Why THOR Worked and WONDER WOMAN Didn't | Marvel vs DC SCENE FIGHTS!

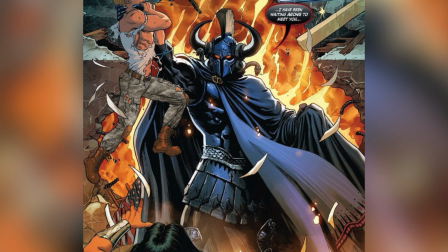But if you look at his comic book counterpart, it's black and blue and has a lot more contrast and interesting
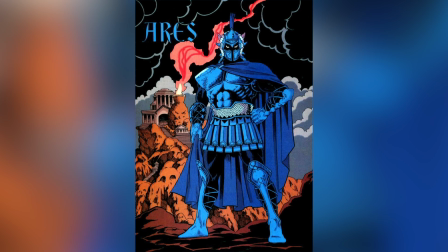visual elements that might not necessarily translate as well into live action,
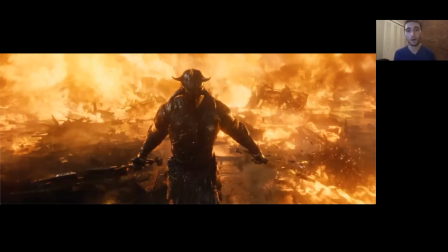but they definitely could have taken more cues from the comics on what made that character iconic and impressive and bring that
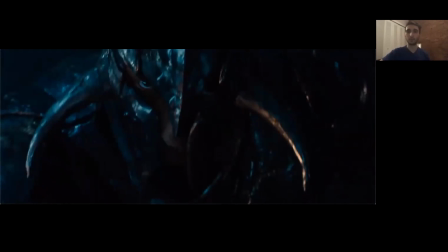into the movie depiction. Wouldn't it have been so much better and so much cooler if Ares' outfit had some sort of lightning illumination or lava glow to it so that he
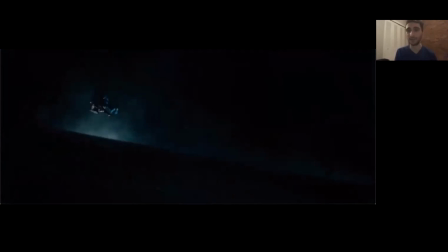himself emitted light instead of just being this dark gray black blob?
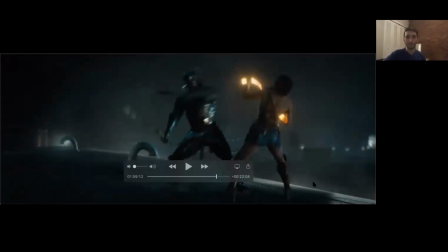Okay, and again, it's just look how dark and muddy this is. Gray, gray, gray. We have a villain who's black and gray over a background that's black and gray, and Wonder Woman whose entire outfit is desaturated.
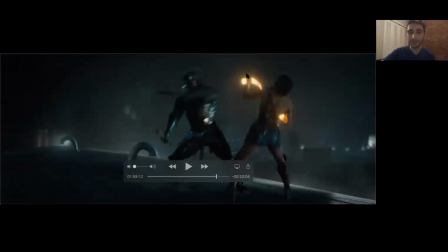And so the only points of light we're getting are from the lasso, and even the lasso, which is so super, super bright, is barely illuminating anything.
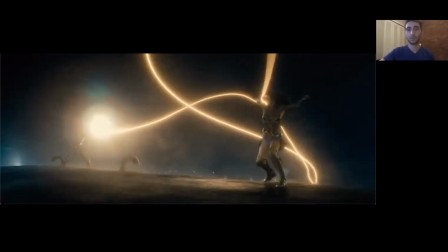And I just want to clarify, bad VFX is almost never the fault of the VFX artists. It's usually always the fault of the studio who is demanding all these shots get done with a specific deadline in mind and a specific budget in mind,
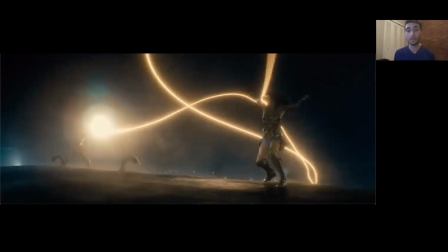irregardless of what's gonna be best for the VFX artist to make the best looking shots.
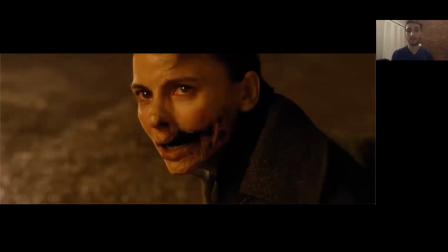A lot of the times you have a mandate from a studio that asks for specific changes but doesn't give the time or budget needed to make it look its best.
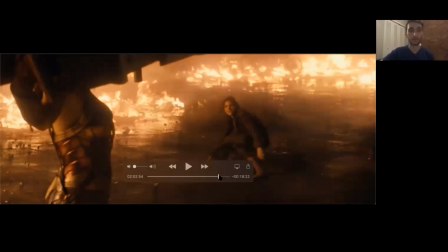And so what you end up with is sort of a tacked on scene where filmmakers and VFX artists are put between a rock and a hard place, and they have to figure out the most economical way to complete a scene.
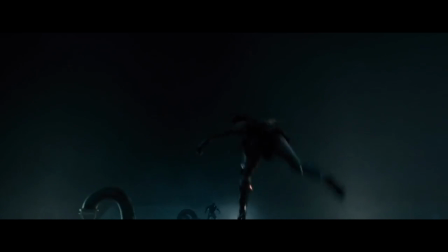And a lot of the times that's oh, well, I guess we'll make it really dark so that we don't need to show a lot of detail,
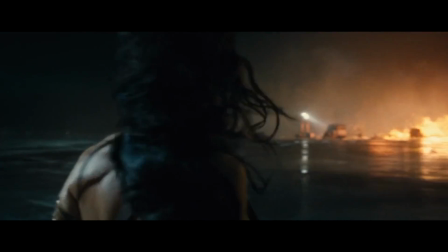and we'll put a lot of fire around so that we have directional lighting, but not, too directional that we can't see our characters.
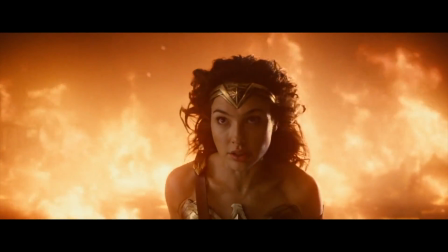So we'll put these artificial fill lights that illuminate the characters so that we can see them, but also make the scene feel weirdly artificial.
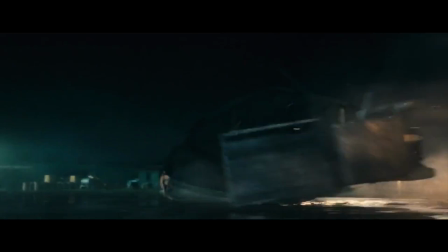And we'll set it in an empty airfield where we only have so many objects that the characters can interact with so that we can be really careful about,
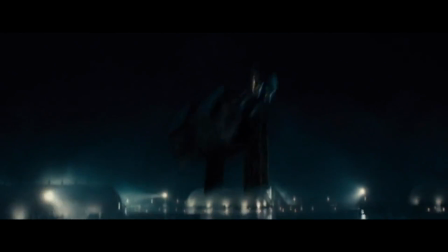what they're going to crash into to save on time and budget. All right, finally, somebody said it.
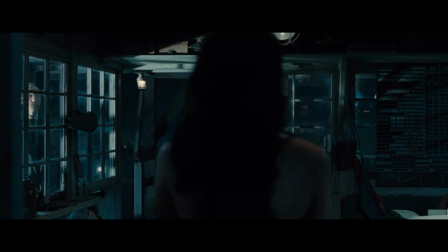And finally, number 4, there are no personal stakes. Because they opted for a surprise villain, there's not a personal connection.
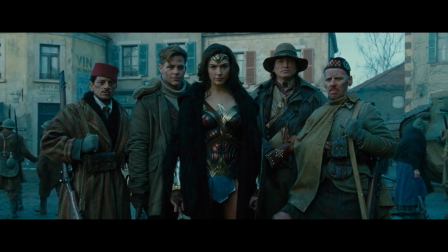The surprise villain could have been a member of Diana's group, someone she formed a connection with, but no.
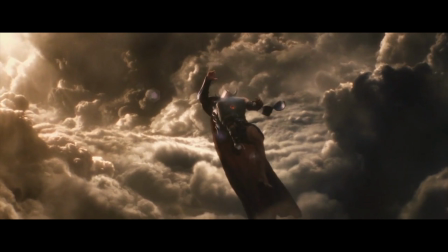Ares does have a flashback monologue where he talks about being rejected by Zeus the way Loki was neglected by Odin, but do we care?
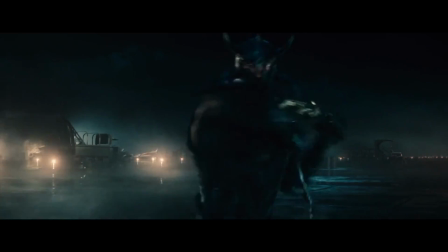We never hear Zeus speak. He's basically a moving mural. Unlike Loki, Ares isn't relatable, he's just another blurry CGI bad guy.
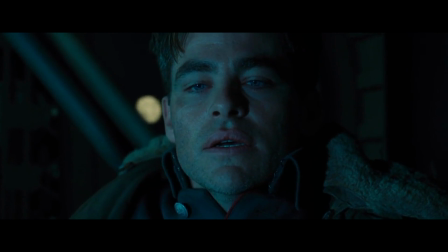The battle's personal stakes actually stem from Steve's sacrifice. Ares is asking Diana to join him.
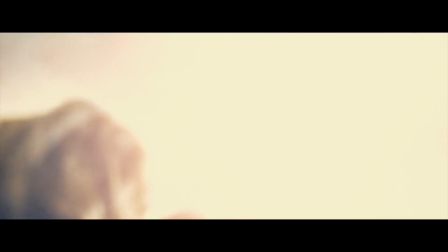We know that she won't, but whatever, this is what generic bad guys do. After Steve's plane explodes, Diana regains her faith in humanity and doesn't kill Dr. Poison in cold blood.
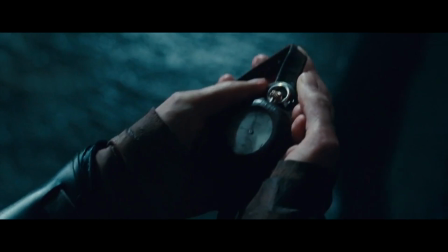The hero learning to have faith in humankind is a good ending, usually.
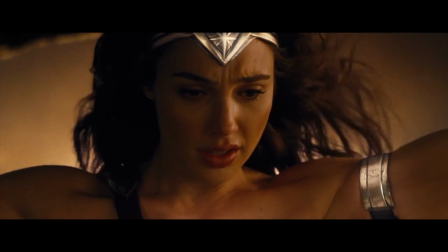But here, it's Diana, hey, where were you during the Holocaust, or the Soviet purges, or the proliferation of nuclear weapons?
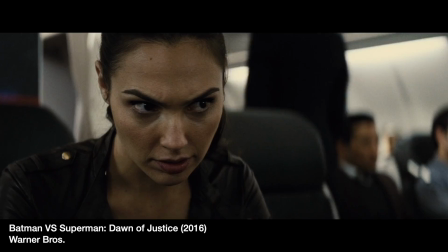This ending doesn't fit within the wider story the DCEU is telling.
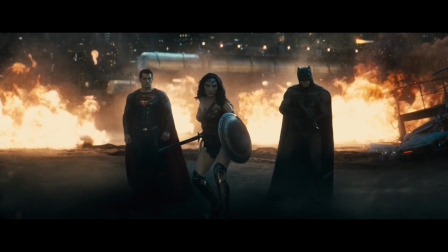Diana isn't redeemed here, she's redeemed in about 100 years when she joins the fight against Doomsday. The thing is,
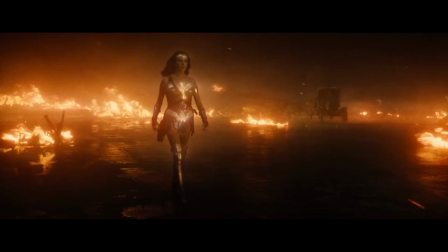the fight with Ares is 100% inconsequential.
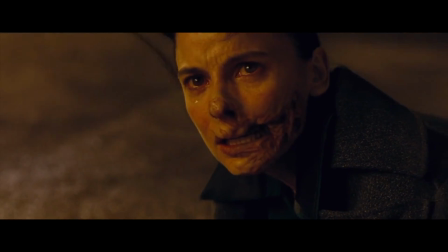If the point was for Diana to be inspired by Steve's sacrifice, then that would have happened no matter what the outcome with the Ares battle.
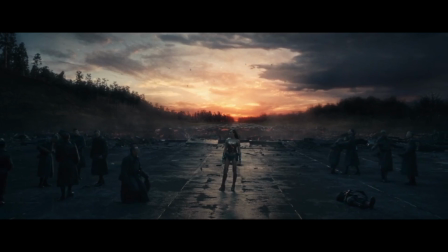Ares is gone, World War I is over, but I happen to know there's a World War II on the way, so this doesn't matter.
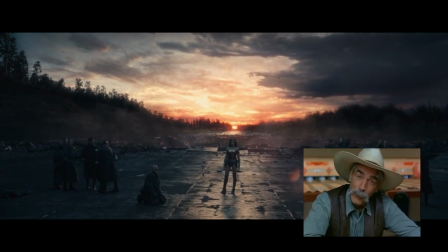I guess that's the way the whole darn human comedy keeps perpetuating itself.
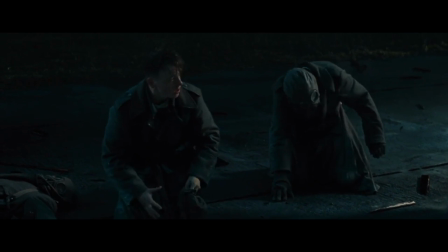Her final lesson is that there is good and bad inside everyone, and people have to choose.
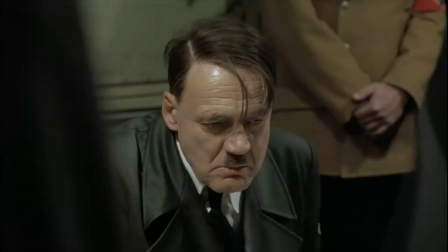So she allows history's greatest monster to rise to power.
Das war ein Befehl!
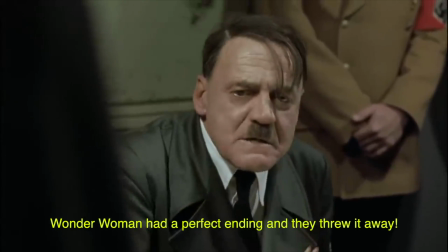Der Angriff Steiners war ein Befehl!
I guess the real Wonder Woman was the friends we made along the way.
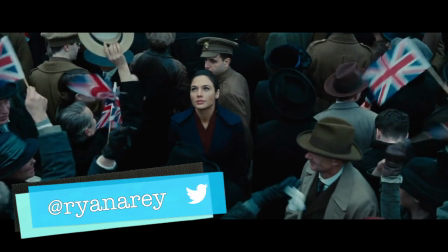But that's just my opinion. Let me know your thoughts in the comments below or at me on Twitter. And if it's your first time here, please subscribe.
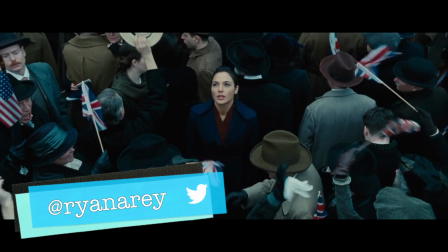For ScreenCrush, I'm Ryan Airy.